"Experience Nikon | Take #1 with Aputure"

So Aperture and Quasar Science sort of partnered together to build this standalone brand called SGC. The tubes itself can be controlled together by Citus Link as well. So they can be manipulated for different colors, depending on what you need. Now it looks like a lightsaber. Exactly. right as a lightsaber so it's extremely useful a tube lights are extremely useful for human subjects because when a person is standing he is long you know elongated just like how a tube light would be right so this is actually a very good light to light the silhouette of a person so which is kind of why i'm using this to put it as a light to the side i'm going to put this back on
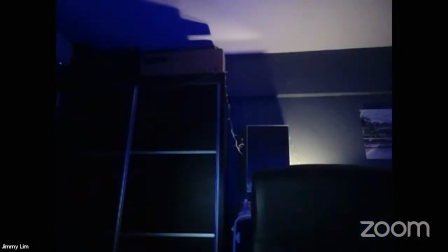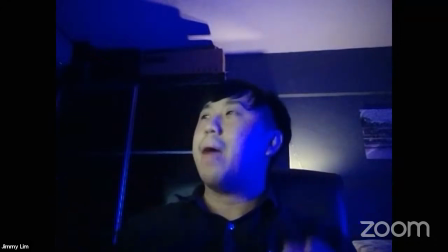(37:27)
Okay, cool. So now I'm even happier than I was before with the earlier scene.
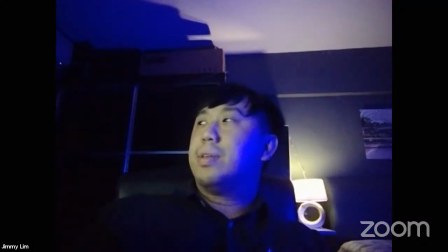(37:35)
Now what I'm going to do is, now I'm looking at my image and I still feel that, you know, it's a little bit grainy.
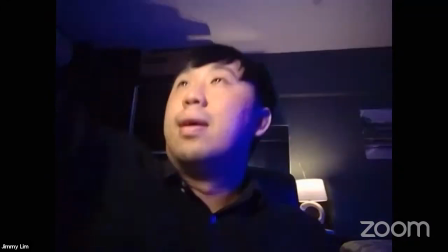(37:42)
I'm just going to add one more light, you know, in the back. I have this little light that's sitting on top of my computer screen.
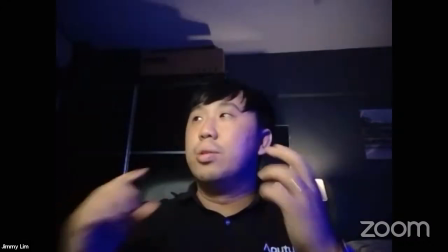(37:50)
And what it's really trying to do is, you notice that image has just gone away.
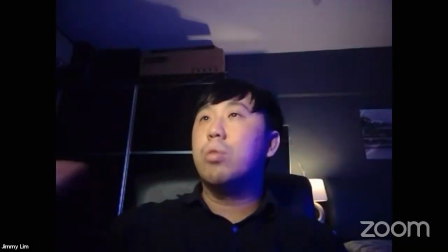(37:55)
It's just stopped being too grainy. The reason for that is because the computer light wasn't bright enough, right, to light my face.
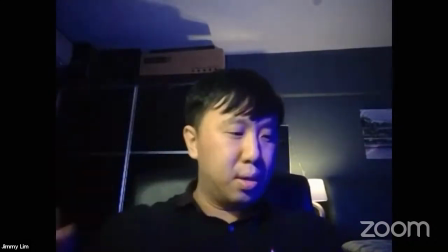(38:02)
And therefore, I added another light on top of the computer monitor, which is actually essentially a small little pocket light like this. This is the Aperture MC, right?
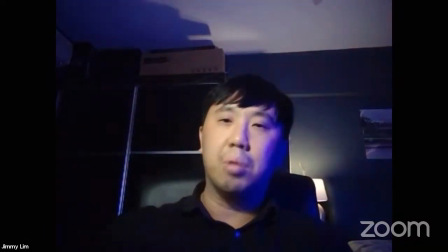(38:12)
This light, I'm putting in the computer to sort of bring up the intensity because the light from the computer monitor isn't bright enough.
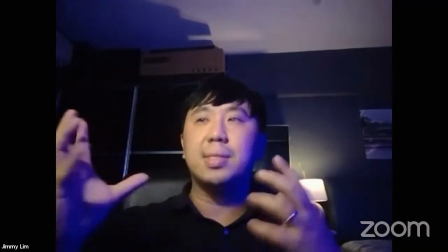(38:20)
And I sort of got that, put it there to bring up the overall light. And you can see that the image has gone from this to becoming something less grainier.
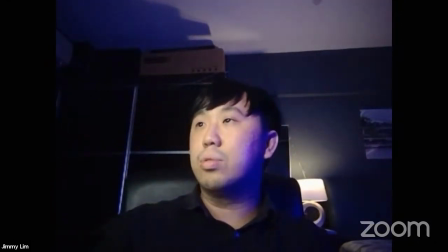(38:29)
And I'm just going to quickly show you the before and after because I think we're starting to run late on time. I'm going to show you this.
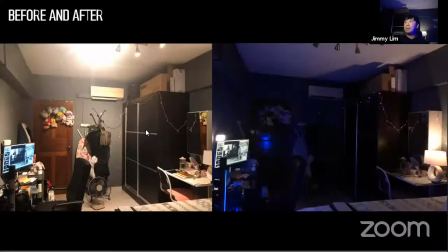(38:36)
And then this is actually how the entire setup looks like. This is the before. This is actually how my room looks like. And yes, I do have quite a fair amount of soft toys. I mean, that's what happens when you're married. And then on the right-hand side, this is actually how it looks like. So you can see that the tube is over here.
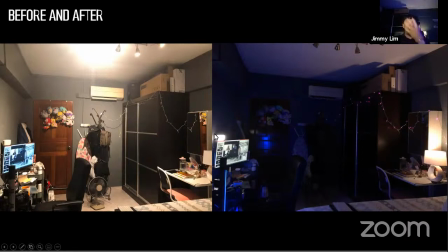(38:56)
I've added in a little lamp on top of the monitor so that I mean, the computer monitor itself wasn't bright enough. So I added another light there to make it feel as though I'm from the computer monitor light. And I added another light in the back, which is the separation light.
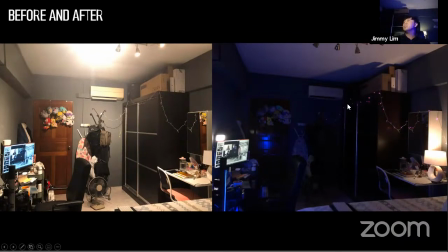(39:11)
And just for fun sakes, I wanted to just inject a little bit more fun and environment into the setup. I added some fairy lights. So these are very affordable fairy lights that you can buy from any consumer brand out there.
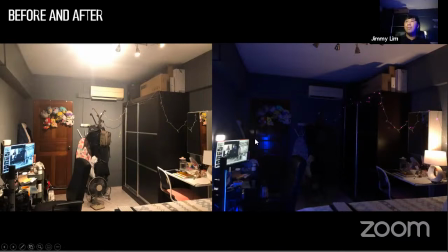(39:24)
And this pretty much just sums up the entire look. So you can definitely easily create something like this, you know, inside your room.
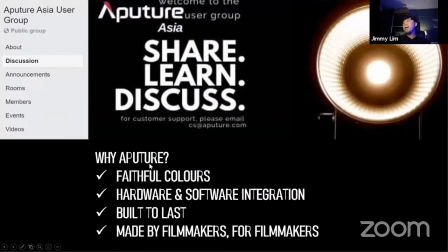(39:33)
And if you're wondering by now, you know, why should you be picking Aperture? I've listed down a couple of reasons why. But like I said, I hope today, at least everyone who's jumped, you know, who's kindly jump into this session with us. I hope that you at least have learnt and taken something away. You can join us over in the Aperture Asia user group.
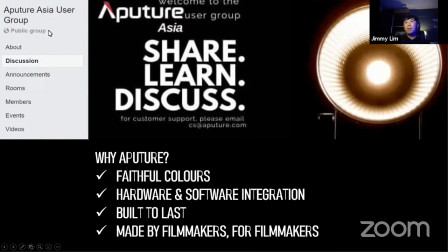(39:53)
So that's actually where our community is from. My name is Jimmy. Thank you, Nikon, for inviting me.
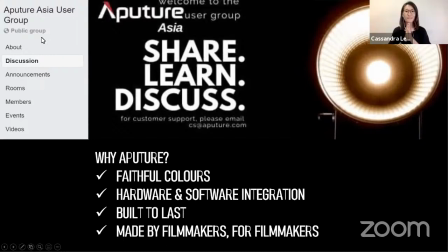(39:58)
It was a pleasure to be on board. Thank you so much, Jimmy. That was very informative. I'm sure all of us have learned so much. Essentially, lighting is a key factor in producing high quality pictures. It goes to show that it It affects the vision mode, atmosphere, and a sense of meaning for viewers. And also seen in your sharing, lighting equipment has evolved to fit the growing demand of creators in this industry, the MC, the F7. Many of your products are now very compact, user-friendly, and designed to tailor to specific needs. And I hope all of you have learned something from the Experience Nikon session tonight.